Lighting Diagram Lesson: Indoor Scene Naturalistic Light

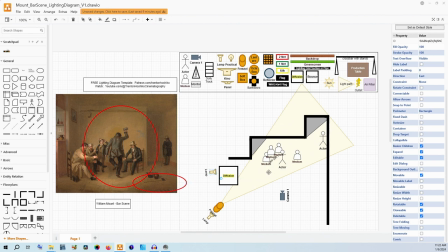Trying to bring it from the key side still, but have it just absolutely bouncing every direction inside this room. If you're using a lower powered head, something like a GVM P80S, which I do really like those, but they are a little bit lower powered, you might need two of them going through something like this.
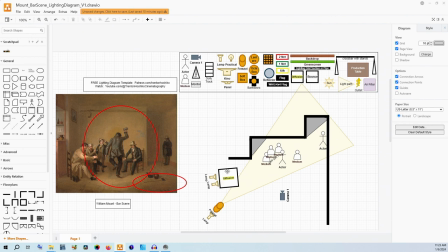This could also be the center diffusion part of a large five-in-one reflector. There are definitely cheaper ways to do huge pieces of diffusion. You will get the most control out of professional 4x4, 6x6, 12x12 diffusion.
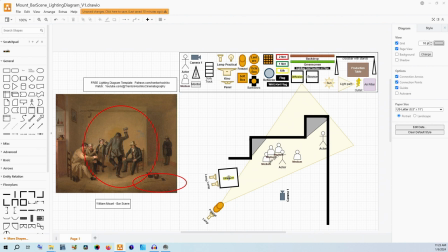It will take a lot more grip equipment. It will take more labor power to actually use those, but you will have more control. If you're doing this on the more cheap side, you want to do something maybe like a big 5-in-1 reflector.
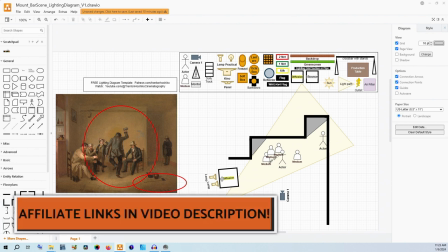You can get those for about $75-ish and that centerpiece is a really great piece of diffusion.
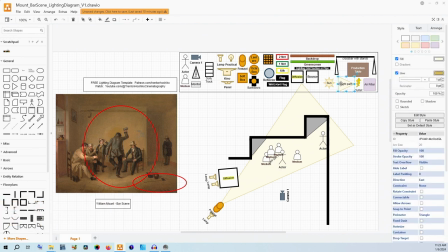So with this we're going to get a much more general spread of the light. Now you'll notice that I have placed this far enough back to make it so that some of that light is not actually going to be getting into that corner there. I want this to look like it's part of that key light.
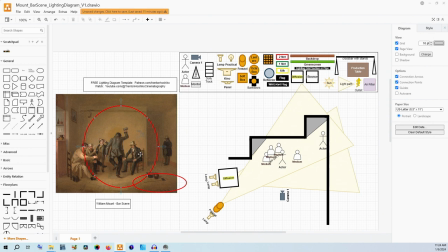Maybe there's one window at the front of the establishment that has curtains on it that's creating a softer look. and the main window that is open just has the sun pouring in and that's why you're getting that harder light from that. It all is up to your decisions when making these.
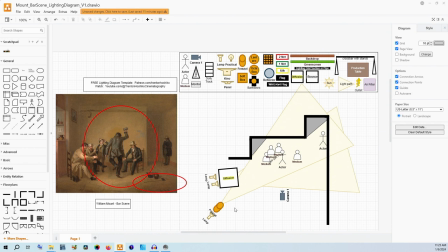How you build the world and how you justify your lighting really depends on the story that you're telling and the equipment that you have available to you. So making those work together is a priority in my mind because you don't want
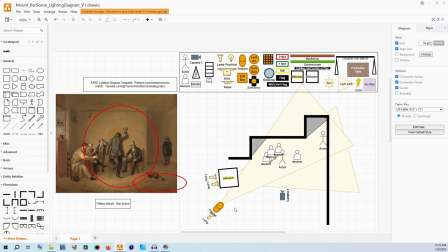to blow your entire budget on getting a huge HMI light that you don't really, really need for this one scene that's going to have a lot more labor to actually set it up. But you also don't want to say, well,
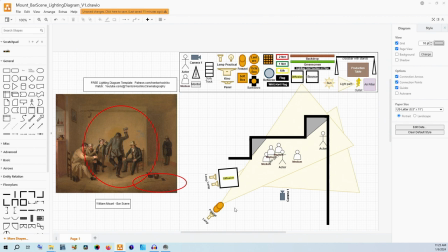it can be a chandelier inside that'll work well enough if that doesn't actually tell your story in the way that you're looking for. Now, I would say that you could even have another large bounce. This once again could be a 5-in-1 reflector and, you know, of a 6-foot type dimension.
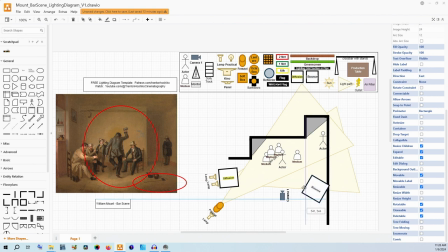And we can just put that on this side and we're trying to catch more light and just push that back in. We're trying to make sure that the job of these walls reflecting light is being done by controlling it ourselves directly.
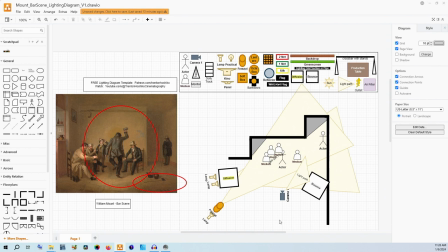As I said before, this doesn't appear to have a top-down look to its light. so I would be less inclined to use something like a top-down lantern or a top-down octabox here even though that would provide
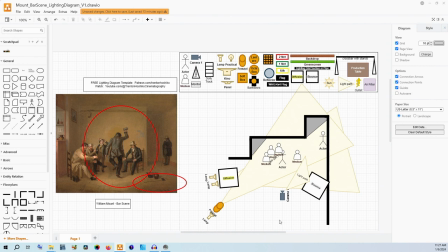soft mostly non-directional light I just don't think it works as well as bringing more soft light in from the left side or bouncing it back into the scene from the right as if it was coming off that wall.
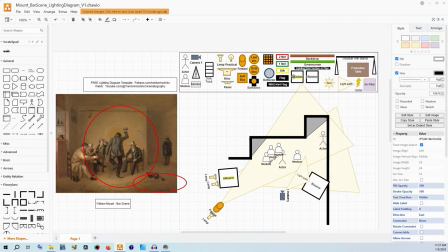The place where I could see some extra light being used is just on the other side of the fresnel just having one more lamp over there with something like a 4x4 to kind of graduate from the 6x6
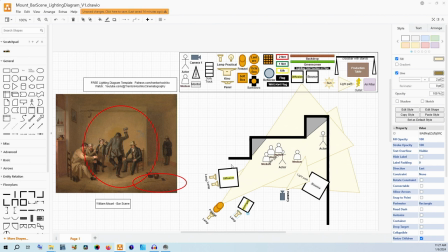to the fresnel down to the 4x4 and kind of have it have this graduation of the light as it moves from left to right of the frame and the lighting set up and then have this over here just to catch anything and bounce it back towards them.
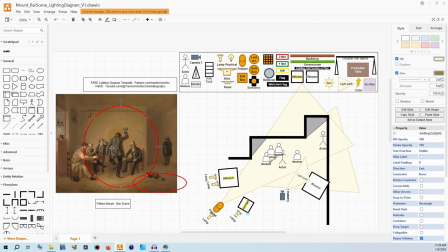That might help soften some of the shadows especially around the corner but I don't think this is strictly necessary unless you need that exposure.
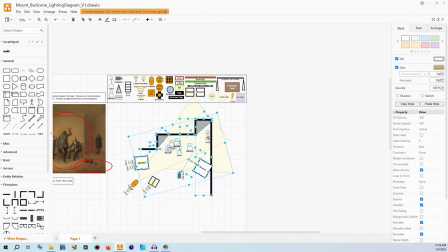So this is one way to do it. This is pretty professional and it would be more expensive. Now the thing is about this setup you can use a cheaper Fresnel or more expensive Fresnel. You can use a five-in-one reflector or you could use a six by six actual diffusion frame.
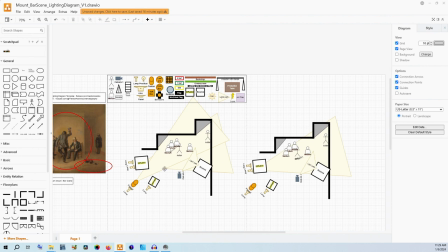There's different ways even in this setup to actually pull this off. I will say that if we want to pare it down just a little bit more, we keep the bounce, we keep this Fresnel lamp over here, and then instead of having a diffusion frame here,
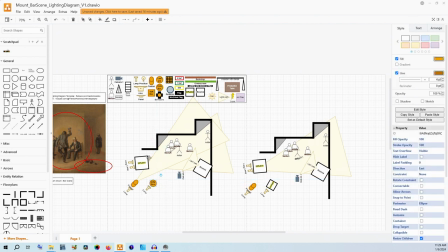instead we use an octabox to help just bring that around a little bit more. That's not going to cost you as much. Maybe over here instead of using two lamps you could just use one depending on the power of your lamp but this diffusion can be one of those 5-0 reflectors.
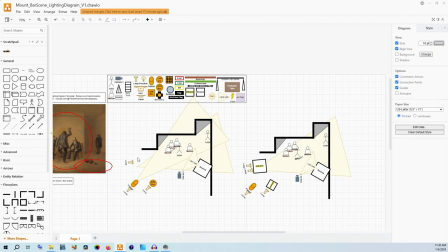If you don't have that you could do this once again with an octabox. You just will have to change how the light looks overall. You might have to go up in your ISO or open your lens up wider and have a more open aperture to actually get this much light in here. Now that shows how you're able to focus your lens. This person might be pushed out of focus. It might be harder to follow the focus of this person as they dance.
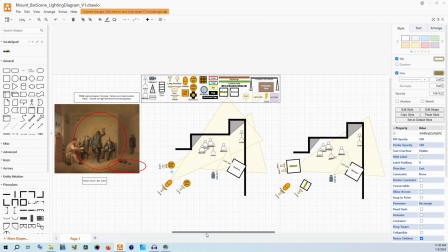So we make these decisions when we're lighting and designing our lighting to make sure that we're not caught off guard by suddenly needing more light, having to go down an aperture, and then now having to pull focus a lot more accurately. I would say that this is actually a pretty non-depth of field oriented image.
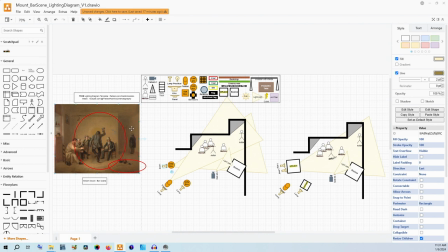We want to be able to see that person in the back there. Maybe that person is the center of the story actually and they watch as their friends have a party. I don't know the exact story that's going on in this painting and how we actually not only do the lighting
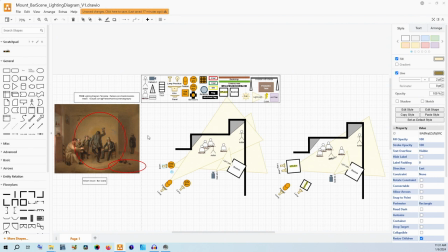but plan for those other technicals like focus and like the movement of the people and following that focus, that depends on the technical budget, the technicals that we can achieve with the budget that we have and the time and labor that we have.
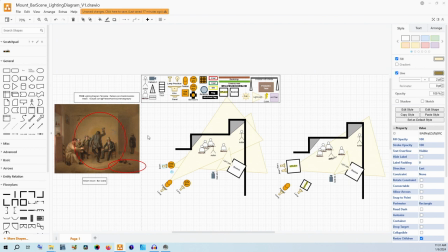It's all a really big equation that we're trying to work out to make things as creative and as practical as possible. You could achieve a soft light with an octabox here. I would say that actually doing this method would be so far more useful because of the size and the diffusion that you're going to get off of that.
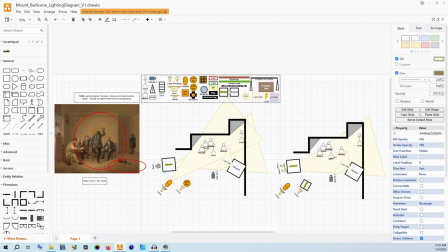and if you really don't have the budget you can use one lamp and this big piece of diffusion it will get you softer than the soft box while also being a little bit less money you still might have problems with how much light that you have in the scene but you could always
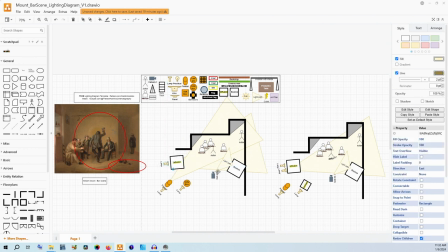then move that a little bit far forward and change your frame just slightly there's definitely ways to make this work here this octa box can come in just a little bit more also to bring up the light in the room. There are so many different ways we can make small tweaks to our budget. If you want the most creative control, you would use a bounce or a six by six.
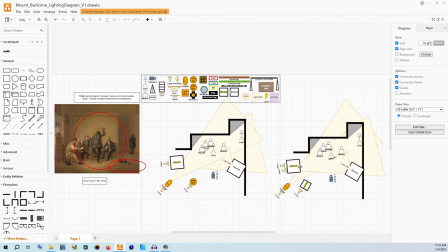You would use a six by six, maybe even a 12 by 12 if you really want that soft light over here with one to two lamps. Here you'd use a four by four frame. You'd have to have two C stands for this and one C stand for this. And then you'd have to have your Fresnel and your lamp right here.
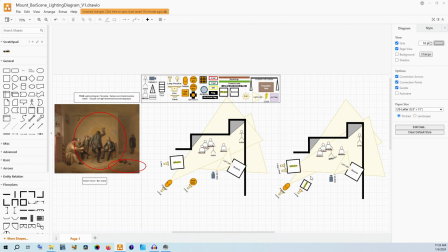Now that would be considerably more money. Rentals would definitely help that be a lot less expensive than if you were trying to buy all that equipment. But then you could also do just the 5-in-1 reflector core diffusion piece. You could do the 5-in-1 reflector over here. You could do a 4x4, or you could do a 2x3 right here, silk.
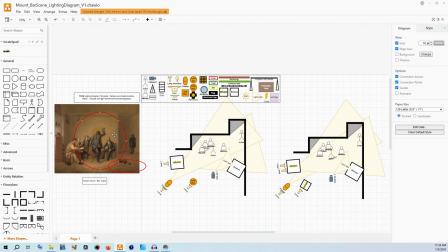And you could use something like the Aputure Fresnel. If you wanted that to be a really large, really focusable source, you could use the F10 Fresnel, or you could use the smaller Fresnel that they also have.
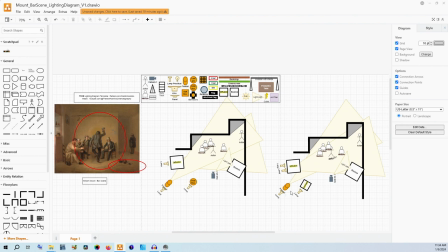Maybe if you are on the bigger budget side that f10 for now would just give you a little bit more power and a little bit more shaping to your light. It all depends on what you can access and the story that you're telling. Over here I think this is a very reasonable low-cost alternative.